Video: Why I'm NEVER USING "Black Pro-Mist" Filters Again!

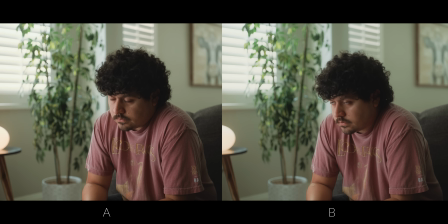0:00 Take a look at these two videos. One of them is using a 1/8 black promise filter,
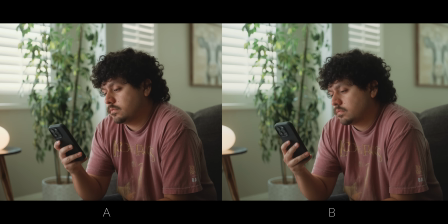0:04 while the other one is using a plugin from Film Convert called Hazy that is emulating a 1/8 black promise filter.
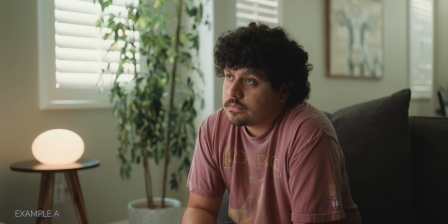0:11 Here, take a closer look. Which one do you think is using the physical filter?
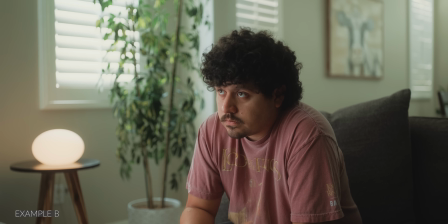0:16 Do you think it's A or do you think it's B? I want you to leave a comment down below.
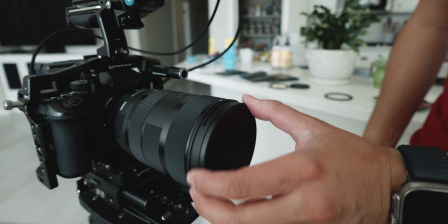0:21 So I've been using this plugin now for several months and I've been testing it out with other filters to see if I can truly emulate a physical filter.
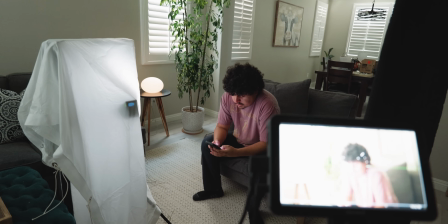0:29 And I gotta say, I am pretty shocked at how close it is. And even when I ask people that are not in the filmmaking space, which one looked better? 99% of the time, the answer was, they look the same. So to the untrained eye, I gotta say, it's not discernible.
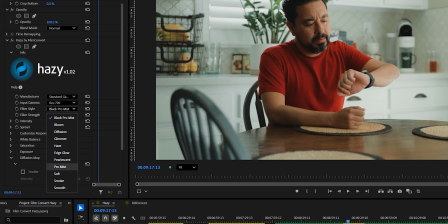0:47 Now, if you're not familiar with what Hazy is, it's a plugin that works with Final Cut Pro, DaVinci Resolve, and also Premiere Pro that lets you emulate what a physical mist filter can do. And the way it works is actually very easy.
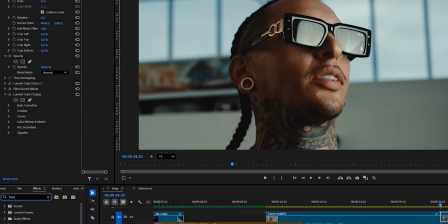1:00 Now, to give you a little quick demo, in Premiere Pro, all you need to do is drag that effect onto your footage, or you can also use an adjustment layer.
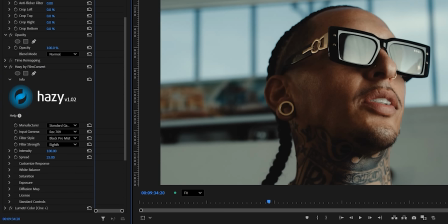1:07 And then from there, you're gonna select the type of camera that you're using. Now, in my testing, I found that leaving it in the standard gamma always seemed to give me the best results. Now, the next thing you're gonna do is select the input gamma. In my case, it's Rec 709 because that's the color space that I'm working in.
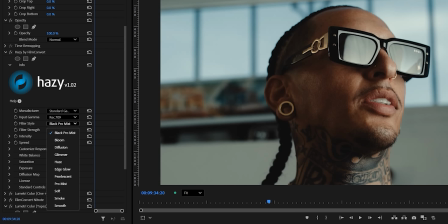1:24 And then below that, you're gonna select the filter style, basically the filter that you're trying to emulate. Here you're gonna find some of the most common filters like Black Promise, Bloom, Diffusion, Glimmer, Pearlescent, even Smoke, just to name a few.
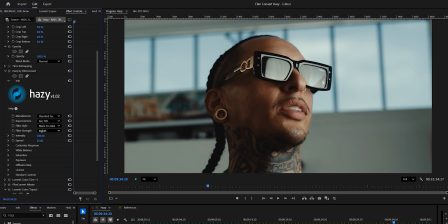1:38 Once you select the type of filter that you're trying to emulate, then you're gonna select the strength. So you can go as little as 1/8 to as much as 1, which is considered full strength. Now, what's really awesome about this plugin is even if you select a specific strength, you can still dial it in and make minor or major changes. For example, when I'm using a physical filter, let's say like a 1/8, sometimes I find it like it's too subtle, then I bump it up to a 1/4, then I find that it's a little too much. Technically, there's like nothing in between, which would be like 3/16.
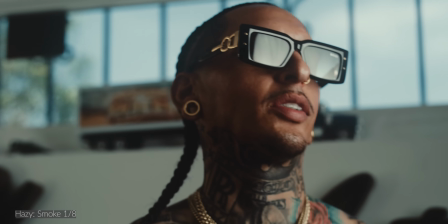2:10 But with Hazy, what I can do is I can dial in the intensity, the spread, and I can kind of make my own and really dial the look that I'm going for. Now, this all sounds great, but what if Hazy can't replicate what a physical filter can do?
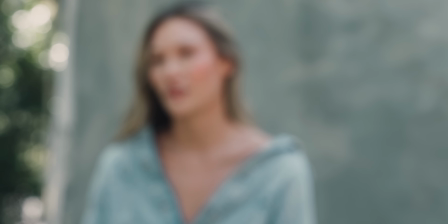2:23 Well, that's what I wanted to test. I wanted to do indoors, outdoors, with lights, without lights, low light. I wanted to run through different environments to see how Hazy would compare to having a physical filter on a lens.
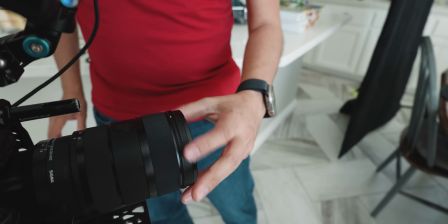2:36 Now, for those of you who have never used a diffusion filter, why would you want to use one? Well, I'll give you a couple of examples. The first being is these cameras that we use nowadays are very sharp because we're shooting in high resolution. Like I'm filming this with the Ursa 12K. Now I'm not technically shooting in 12K, I'm shooting in 4K, but pair that with glass that is like too clinical, your image can look overly sharp. So using diffusion will help take that digital edge off of your image.
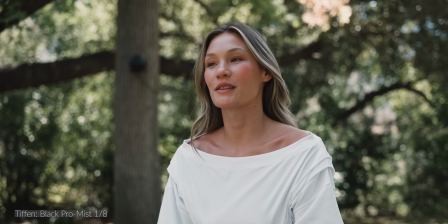3:04 So another reason why you may want to use a diffusion filter is to soften skin tones. This will give your talent smooth skin, and if they're like me where they're very oily, it'll get rid of these like shiny areas, which personally I like, and I tend to use a filter just because of that. But probably the biggest reason why most people like to use a diffusion filter is because it gives them a film look.
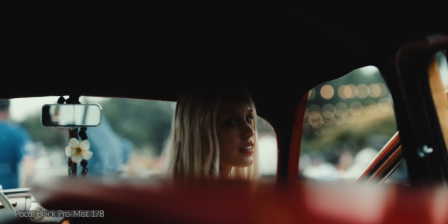3:27 So oftentimes when you shoot on film, whenever you're filming lights or just like areas that have a lot of light,
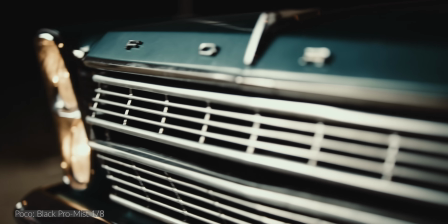3:33 it gives this like halation bloom effect that you typically get on film.
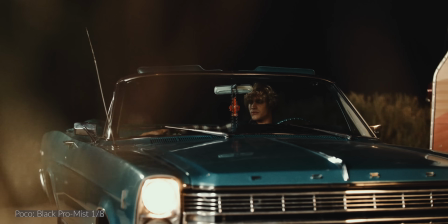3:37 When you add diffusion, you kind of get that effect. So in my test, what I did was I had a clean slate, meaning there's no filters in front of the glass, not even ND.
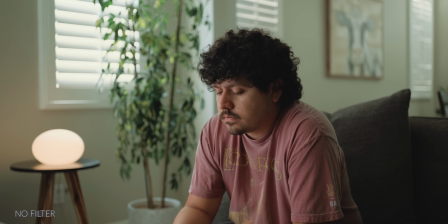3:46 I wanted to make sure that I had zero color contamination. And then from there, I tried Black Promise, Pearlescent, and even Smoke in different types of strengths.
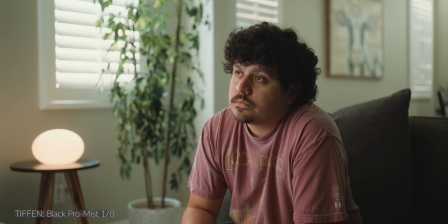3:56 Now I started off with 1/8 Black Promise because that has been like my go-to filter for like the last 5 years, just because it's subtle.